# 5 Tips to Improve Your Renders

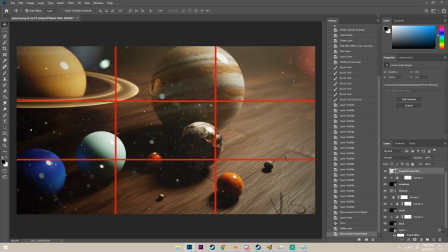(12:24)
So I wouldn't want something really bright over here and then really like completely dark over here. Actually, you actually would want that, but I wouldn't want something like completely bright right here when everything else is kind of like mid-toned.
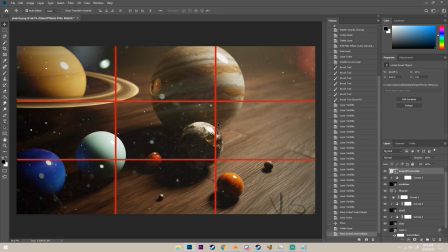(12:39)
Is that even a word? I don't even know if that's a word. Hopefully you know what I mean by that. But you just want to make sure everything belongs.
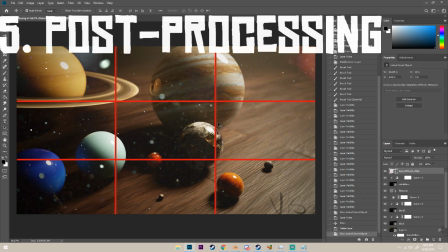(12:45)
If it looks too bright, then darken it. If it looks too dark, then brighten it, etc. Now post-processing, okay?
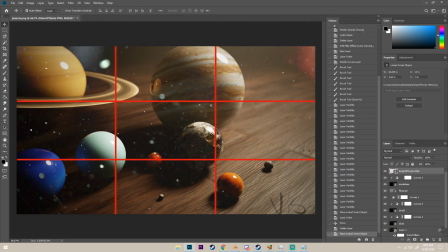(12:53)
So post-processing is something that I used to not do a lot of, and this render is my first render that I've actually done a lot of post-processing in.
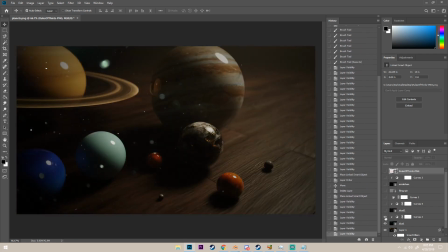(13:03)
So if I just hide all these right here, you can see this was my initial render. So there's a few things wrong with this render right here. If I were to just render this out, there's a few things that are wrong with this.
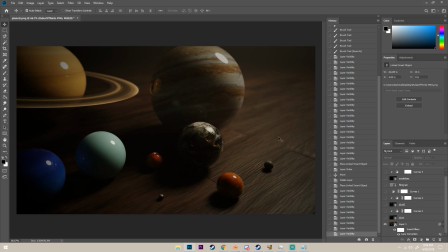(13:22)
First of all, it's boring, right? So compositionally, everything is there. Like, you have all your rule of thirds stuff, but it's way too dark. So that's what this color curve is. No, that's not what that color curve is. It's what this color curve is.
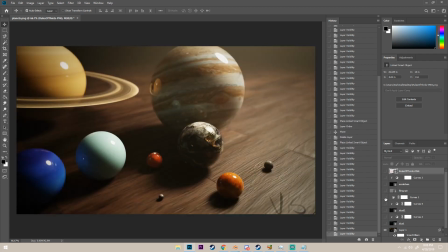(13:40)
I just brightened up the image a lot, and you can see it gives a ton more to the image. So it brightens it up so much, and just that alone makes it pop so much more.
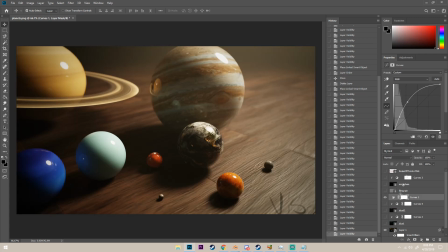(13:55)
So that's just the color curves by adding it in with Photoshop.
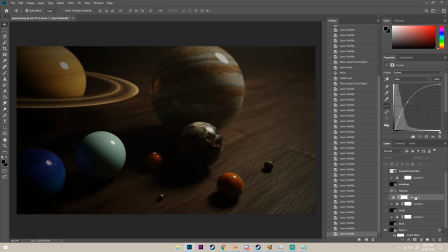(14:01)
I'm not gonna go over how to add color curves. You can just look that up.
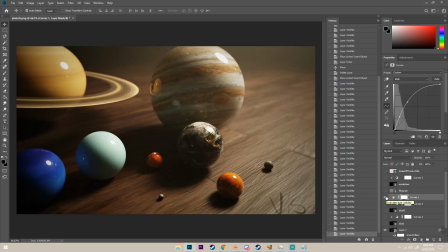(14:06)
But color curves, corrections, makes it look so much better. So second thing I did was I added these dust and scratches,
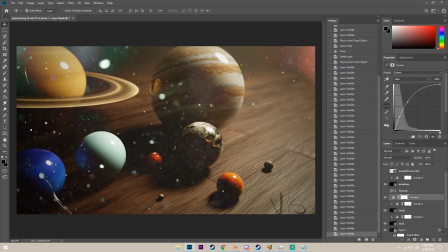(14:20)
or this dust and scratches, and you can see right now it's way too big. Like, it's way too like it's there, like, hey, I'm some dust and scratches, look at me. So what I did with that is I added some more color curves and just
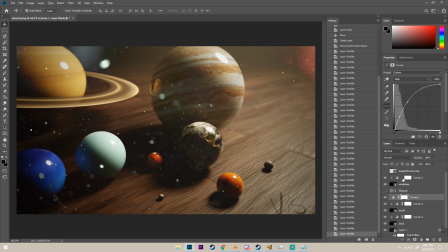(14:37)
darkened that down a little bit, and just made it to where all of that is gone. Or, well, not gone, but it just takes it away a little bit. It makes it a little less prominent. So this looks good. Other thing I added was some film grain, because film, when you take a picture,
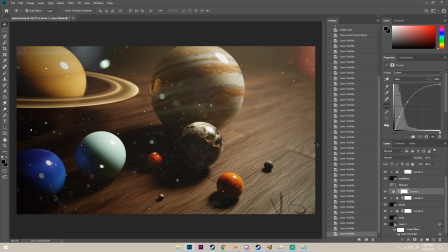(14:55)
no matter how good the camera is, it's gonna have grain.
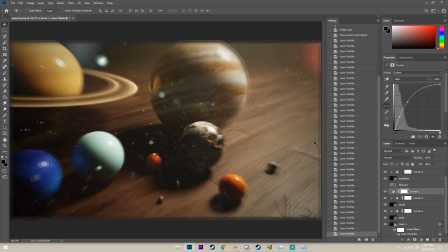(14:59)
And to make something look photorealistic, you at least need a little bit of grain, even if it's not like extremely prominent that's there.
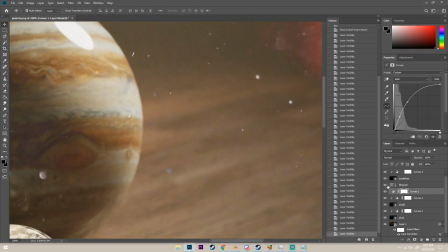(15:07)
So if I zoom in like right here, I turn on film grain, you can see that it adds like grain to it. So yeah, the way I did that was I just overlaid it, and same with the dust.
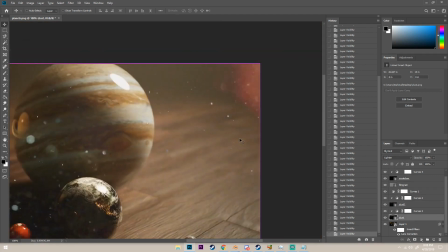(15:19)
I just lightened, so it was overlaid on there.
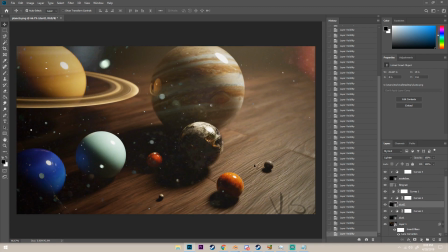(15:25)
And that's basically it for that. The other thing I want to go over that I did for this scene is volumetrics.
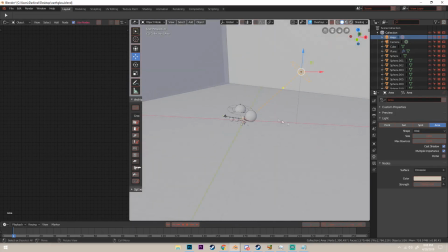(15:32)
Now, volumetrics are not something that you always want to do. Volumetric lighting needs to be used in scenes that need volumetric lighting.
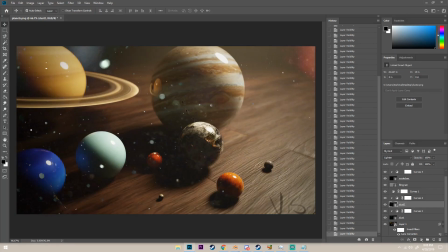(15:40)
Now, I did it for this one because it would add a lot to the scene.
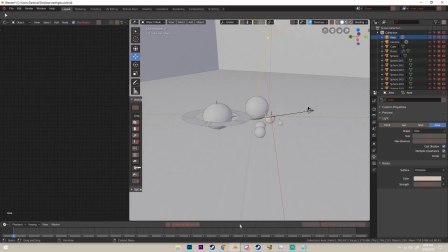(15:45)
So that's why I did it, because it adds a lot to the scene. So volumetric lighting, it's what this box right here is.
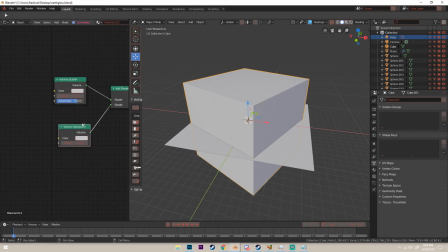(15:53)
So if I click on this box, you can see that I have this volume scatter and volume absorption and an add shader and put it on the material connected to the volume.
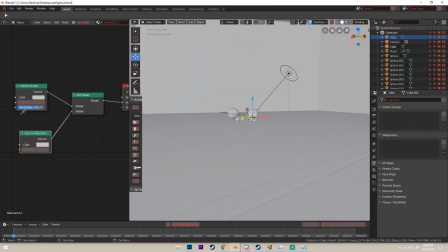(16:02)
And I have the density at 0.01 and the density on the volume absorption as 0.050 and the anisotropy about 0.5.
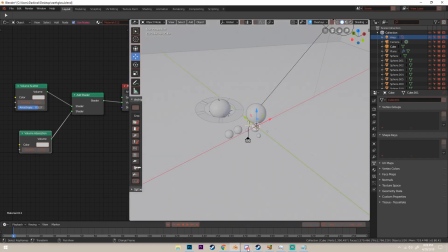(16:11)
And with those settings, it gives me a pretty good subtle but not too subtle look.
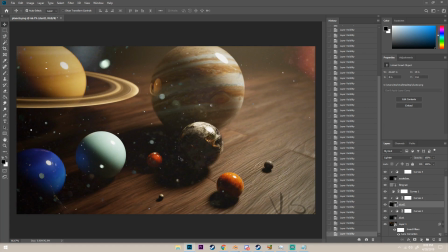(16:19)
So that's basically it. That's my tips for helping people get better renders. So make sure that everything that you want in view is in your view.